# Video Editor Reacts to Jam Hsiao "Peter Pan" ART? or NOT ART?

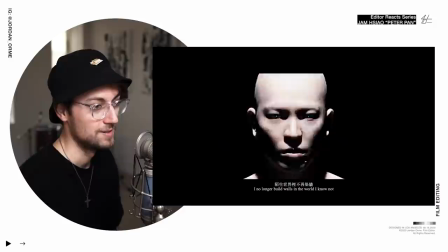They ask you how you are, you just have to say that you're fine when you're not really fine, but you just can't get into it.
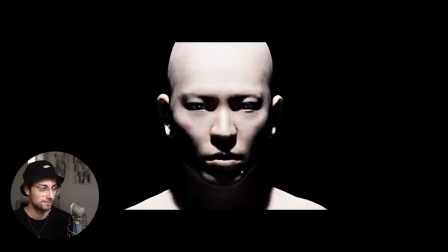So we're trying to connect the mannequin and Jam, saying, hey, this is the same person.
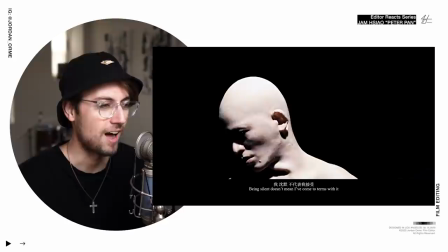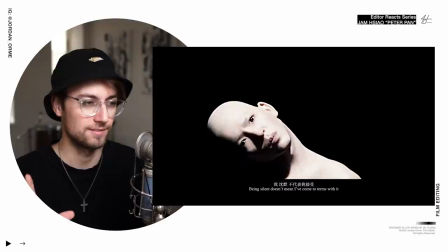That is so dope. I wonder if this mannequin footage is like test footage and that's why it's so grainy.
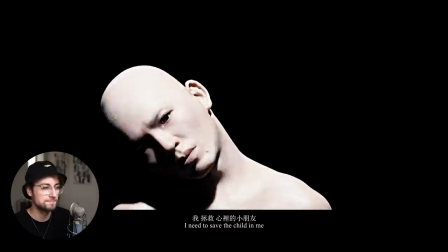It's like a like lab footage or something.
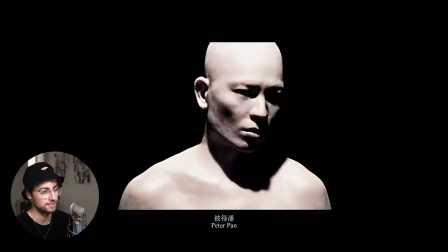The pace is so slow, so we can just soak up the lyrics.
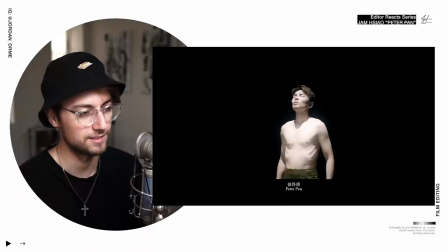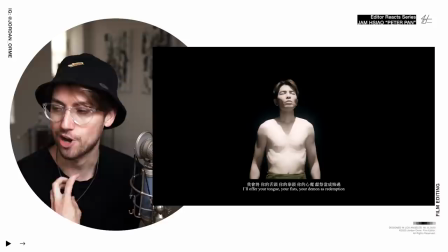Peter Pan. He
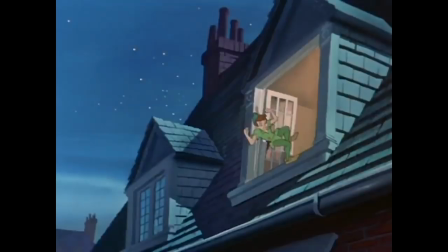saying I need to save the child within me, Peter Pan. And I think that means because we're having all of this bullying, these attacks coming at us,
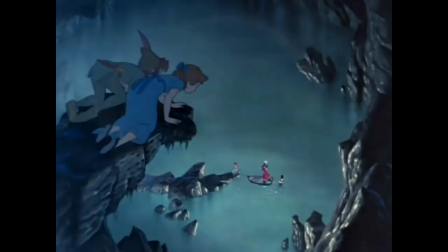we need to revert back to when we were kids, when we didn't care about the world, when we were just having a lot of fun,
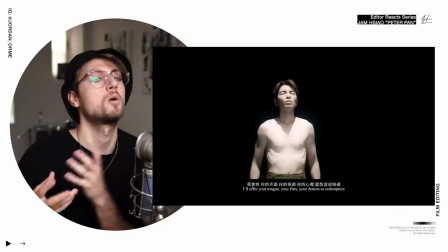you know, not worrying about growing up and facing the world.
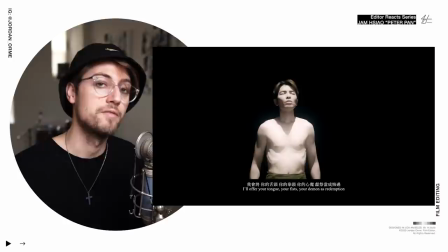But it's kind of a double-edged sword because we want to maintain that innocence and that fun, but we also want to mature and grow up and be able to face the world and the harsh realities of it.
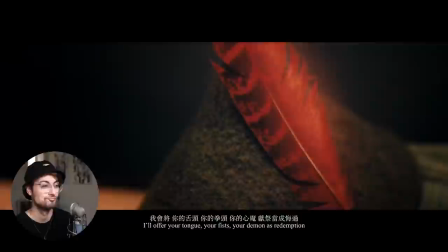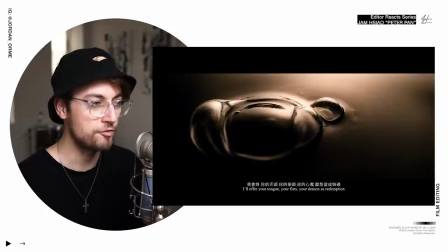Hello, Peter. Get your hat, Peter. Don't forget your hat.
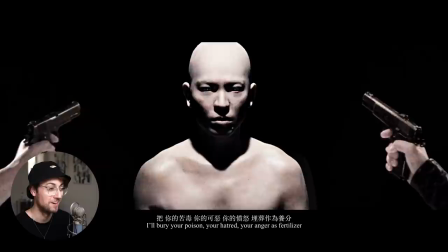Oh, frick. The lyrics are saying, I'll bury your poison, your hatred, your anger as fertilizer. Now, before, in the beginning of the song, he was getting attacked by this anger, this poison, this hatred. And now he's saying, I'm going to take that hatred and I'm going to put it to good use. I'm going to let it fuel me and make me stronger.
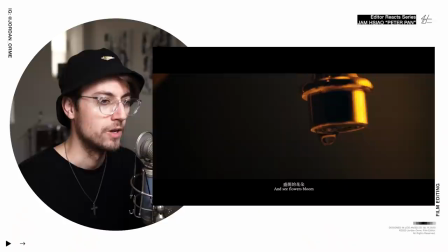What doesn't kill you makes you stronger.
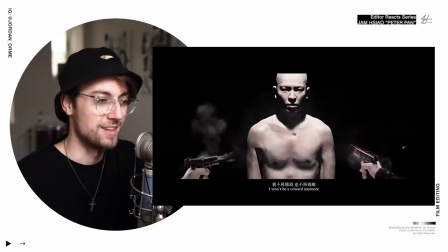Dude, there's so many abstract, just artsy shots. But the cinematography is beautiful.
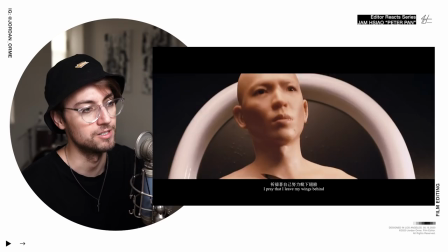Except for this, but oh my gosh, they're shooting him. This has to be test footage, straight up. Because that looks real.
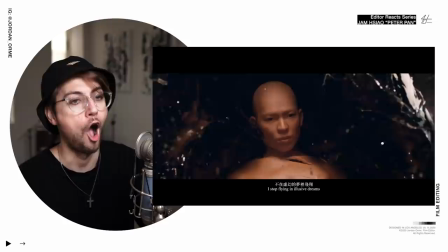Who shot this?
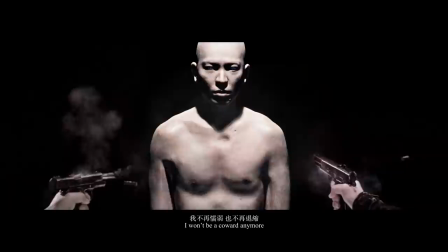That was a money shot, dude. That was a money shot, bro.
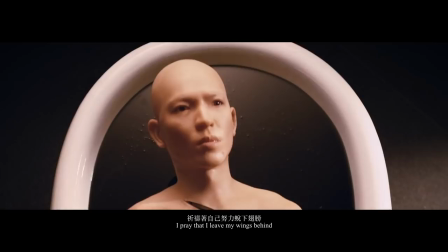So this shooting might be words, might be things, like might be bullying, cyberbullying that's coming in and hurting him.
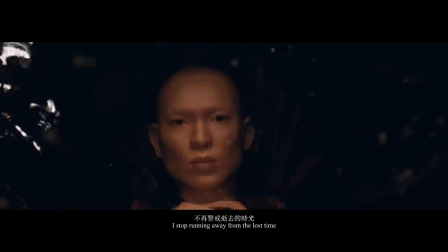Looks like he got slashed. This shot is incredible. And the way that it's timed is so perfect.
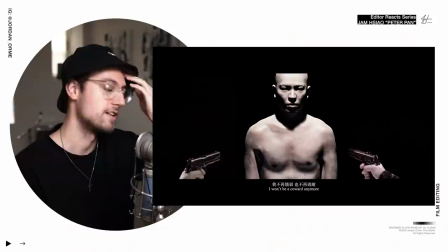It envelops him right when the music cuts out. That, oof. It's such a simple thing, but it feels so nice. And now the music's not quite as abrasive, as you can tell, because now we're starting to overcome the bullying.
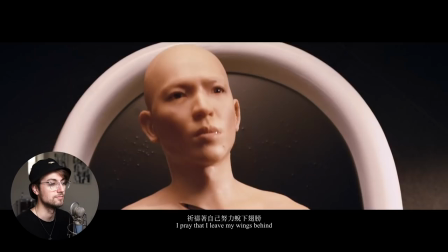The music and the visuals are less abrasive, and they're a lot more satisfying to watch, which is interesting.
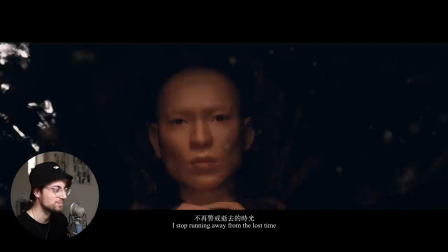Wow.
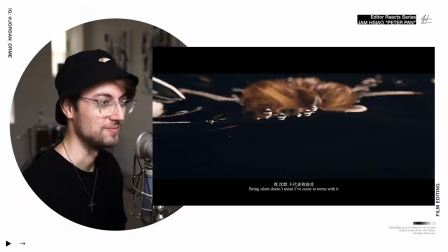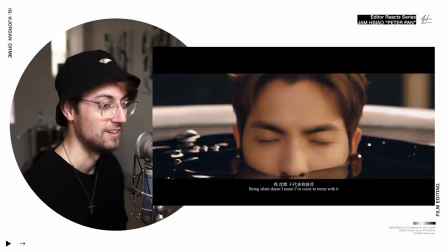Right on that beat.
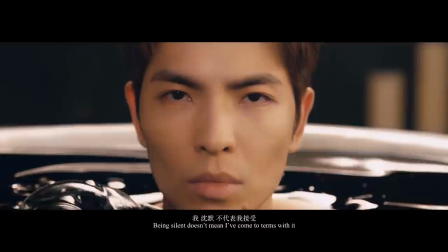Holy frick, this is like a baptism. Where's the money, Lebowski? He's putting to death all his wounds and rising from the frickin' molasses or whatever it is. That rhymes with ashes. He's rising from the ashes molasses.
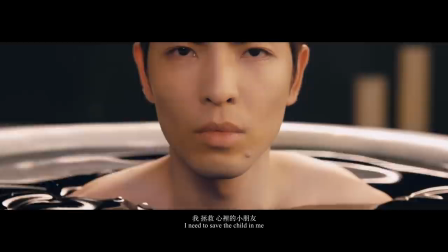I'm here all day, y'all. I'm here all day. Now, class, let me know, how the frick is he not wet when he comes up?
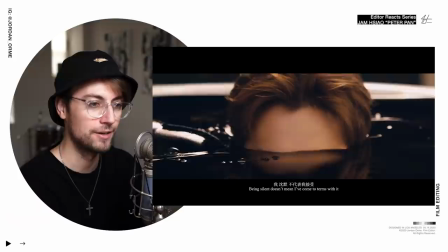How does his hair look fine? Like, oh, he fine. Who is that? What is going on?
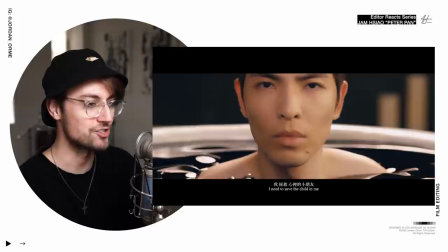The answer, class, is that the shot is played in reverse.